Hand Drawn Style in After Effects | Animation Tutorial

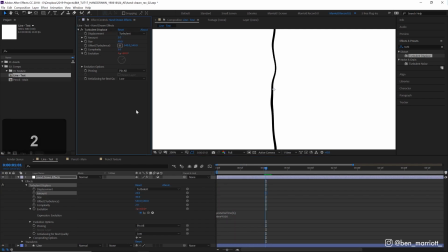4:10 And let's go back to our subtler settings. Now let's move on to line texture. Here we want to make the line look like it was drawn with a pencil and add some variance to the edges of the line. We're going to do that again with a turbulent displace effect. So let's just select this effect and duplicate it with Ctrl D. And let's rename this turbulent displace
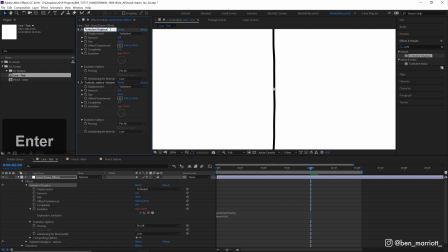4:29 texture, and this one turbulent displace boil, just so we don't get confused. Now here we want the size and the amount to be opposite. So we want a smaller size. We're going to change that down to 2. And let's have a larger amount. Let's push that up to 30. We also want a higher complexity, so let's go to 4.
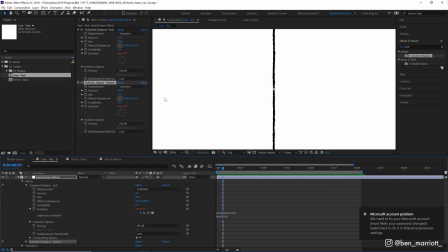4:46 Now you can see we've got a bit of extra grit to our line. If we zoom in a little bit and flick this on and off, you can see it a lot more clearly.
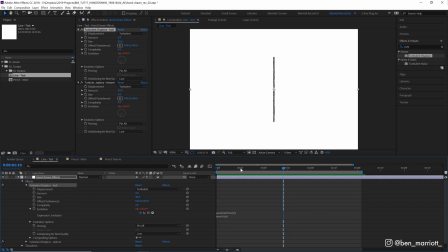4:52 And if we zoom out, you can see we've got a nice subtle dance to this line now. Now we're going to add a posterized time effect to this adjustment layer. So let's set that to 12. This means that the animation under this will all run at 12 frames per second.
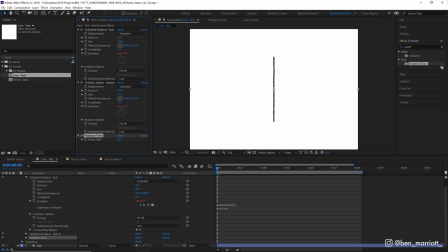5:06 Traditional frame-by-frame animation was mostly done at 12 frames a second because not only was it much less time-consuming, because you only have to draw every other frame, but it gives the animation a sense of character and texture to the movement. Similar to how high frame rate video footage tends to look a bit too fake and too real.
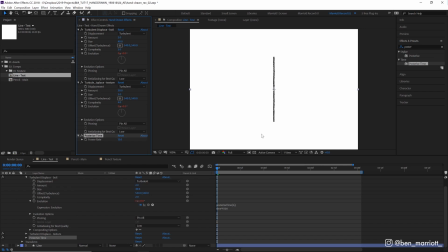5:23 If you've left your motion smoothing setting left on your TV, you'll know that everything looks like a soap opera. Higher frame rates in animation certainly aren't any worse than 12 frames a second, but 12 frames per second is so tied to hand-drawn animation that it helps give that illusion. I've got a little bit of movement on this line, that's it animating at 12 frames per second.
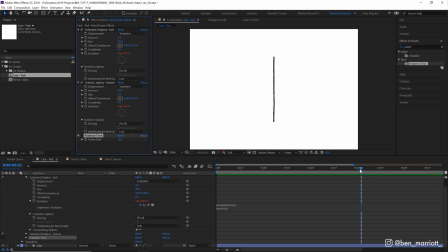5:41 And if I remove the posterized time effect at 24 frames per second, you can see it's a lot smoother, but if we turn it down to 12, it just looks a little more, you know, textured, a little crunchier, and I think it works well for this effect. Let me know in the comments if you like a lower frame rate like this for animation, or if you prefer a buttery smooth 30 frames per second or higher.
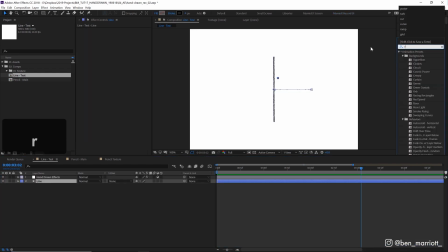6:00 And for more line texture, we can apply the effect roughen edges. You can see as soon as we add it, it's already doing a lot of work here. Now we're applying this directly to our line shape layer, because this won't work well on our adjustment layer.
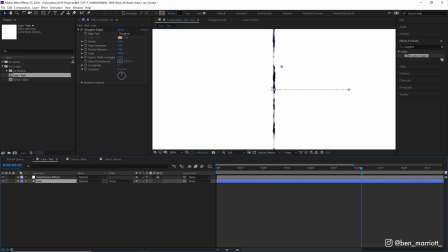6:13 It will add a nice variation and a tooth to the edge of our lines, but it only affects the edges of an alpha channel of a layer. So on an adjustment layer, it will do nothing. It can look much nicer than a turbulent displace effect set to a low size, but it does take up even more rendering power.
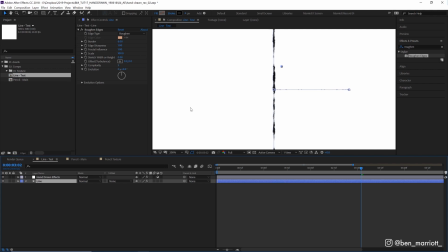6:28 And it isn't as easy to adjust when you've got a lot of them on a lot of layers and not on a single adjustment layer, without going to the trouble of setting up a controller layer with linked expressions. So I see this more of a sort of optional extra if you really want that extra detail. I like the edge type for a pencil effect to be set to rusty, but do have a play around with all of these options and see what effects you get.
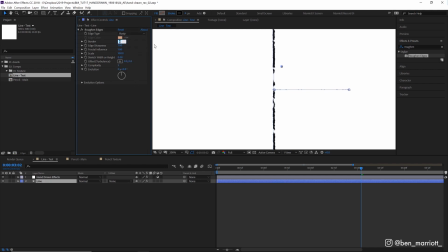6:47 Let's set the border down to 1, just so it doesn't cut into our line too much and break it that it does at sort of higher values, which could definitely be useful in mimicking other line textures. For our pencil, let's stick down to 1, maybe 1.5. Yeah.
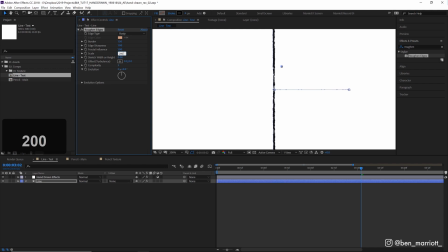7:02 And let's also set the scale to 200, so these dents in our line happen further apart. Now let's copy this adjustment layer with Ctrl-C and head over to our pencil composition.
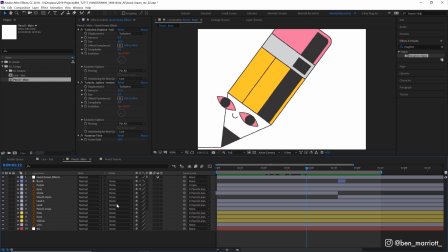7:12 Alright, here's our pencil composition, and as soon as we turn on that adjustment layer and add our roughen edges effects, you can see we've got a nice bit of grit to this animation now.
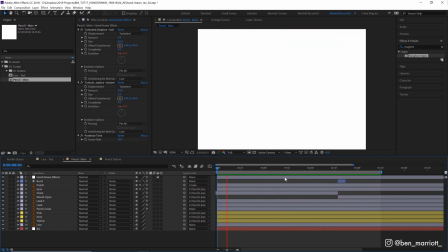7:20 Now this is looking good, but I think we can add some more life to it with some paper textures. I'll go through the full process of creating these in my looping textures tutorial.
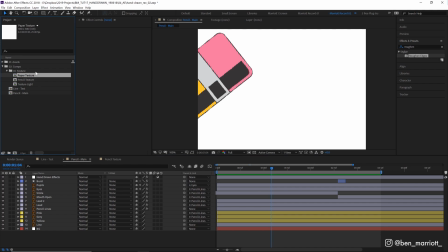7:28 So I've got 3 textures up here in my project. Let's drag down the paper texture here.
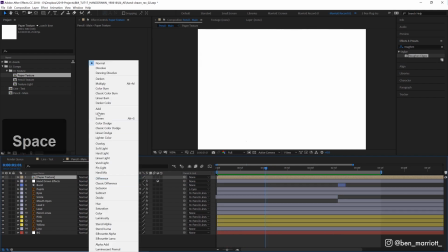7:33 This is just a looping 4 frames of a piece of paper, and we're going to set that to multiply, so that gives the look that everything here was drawn on top of this sheet of paper.
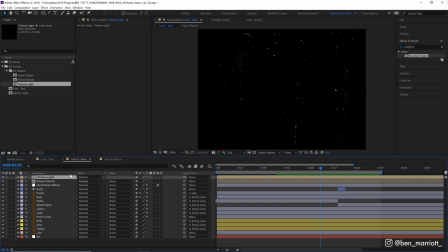7:42 And we're going to add another texture light up here, which has these sort of speckle effects, and I'm going to set those to screen.
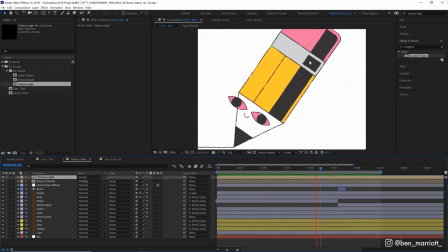7:48 And this is going to mainly cut into these sort of black fills here, which gives those added extra grit.
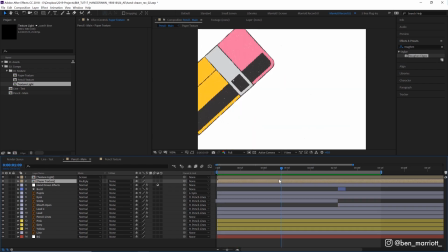7:54 Now, I'm being pretty subtle with these effects here, especially with the one on the multiply layer, because if you go too heavy with the multiply, it can start to look real sort of grungy.
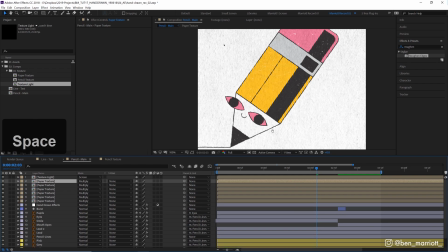8:02 If we duplicate it a few times, you can see it gets, you know, a bit too intense, and that's not quite the look we want here.
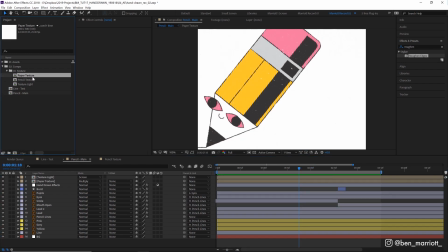8:10 I like it subtle. And I've also got this sketchy pencil texture as well, which I'm going to drag in.
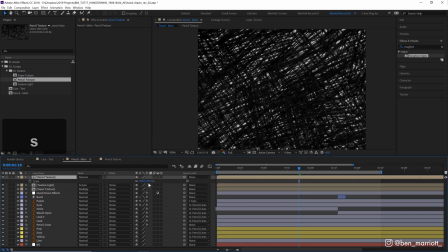8:16 I'm going to scale this down to about 50%.
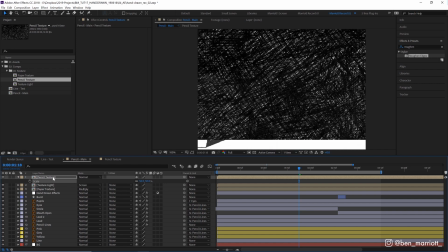8:19 So we've got a nice tight pencil scribble, and I'm going to chuck that over our fill colors here.
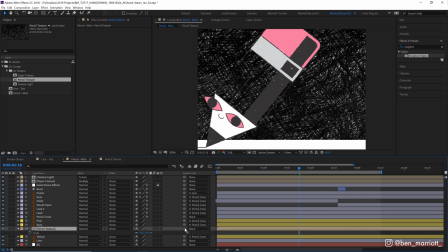8:24 So we've got one for our yellow here. And first we're going to parent our pencil's texture to this yellow layer and select Luma Matte Inverted.
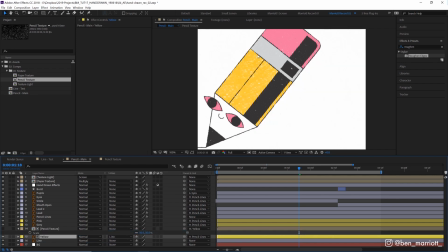8:33 So now that yellow layer is only visible through these pencil scratches,
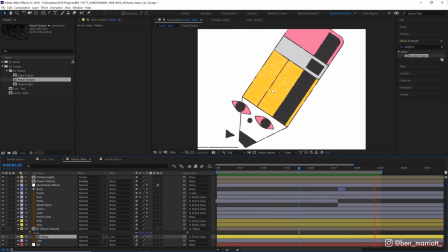8:36 and it gives the nice illusion that this was drawn every frame, filling in this yellow by scribbling with a pencil. And let's duplicate that for our other colors too. Now this is our final result, and you can see how valuable this can be, especially at the end when we've got a fairly static image and you need to hold on it without much going on.
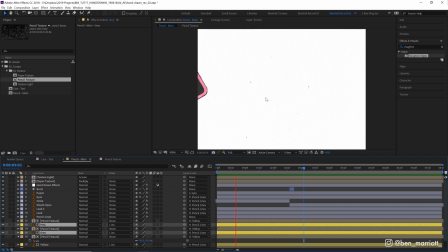8:56 The looping texture in the boil adds so much life to pretty much a still static frame, and it sort of gives the illusion that a lot more is happening than there actually is.
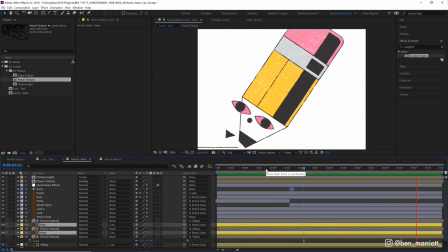9:03 So it's just a few effects that you can easily copy paste and adjust. We've turned this into this. So the project file for this is available for download down in the description. I've removed some of the textures which I've purchased and don't have, you know, the rights to sell on. But I do recommend you make your own textures. It's relatively simple and, you know, you will end up using them all the time.
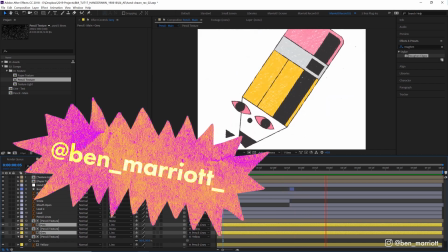9:23 If you use any of the techniques you've learned here, please tag me on Instagram at ben_merritt_ so I can see what awesome stuff you make. Please let me know down in the comments what other effects you'd like me to break down. I'd love to hear from you. And please don't forget to subscribe, hit that bell icon, share, and like. I'll see you next week.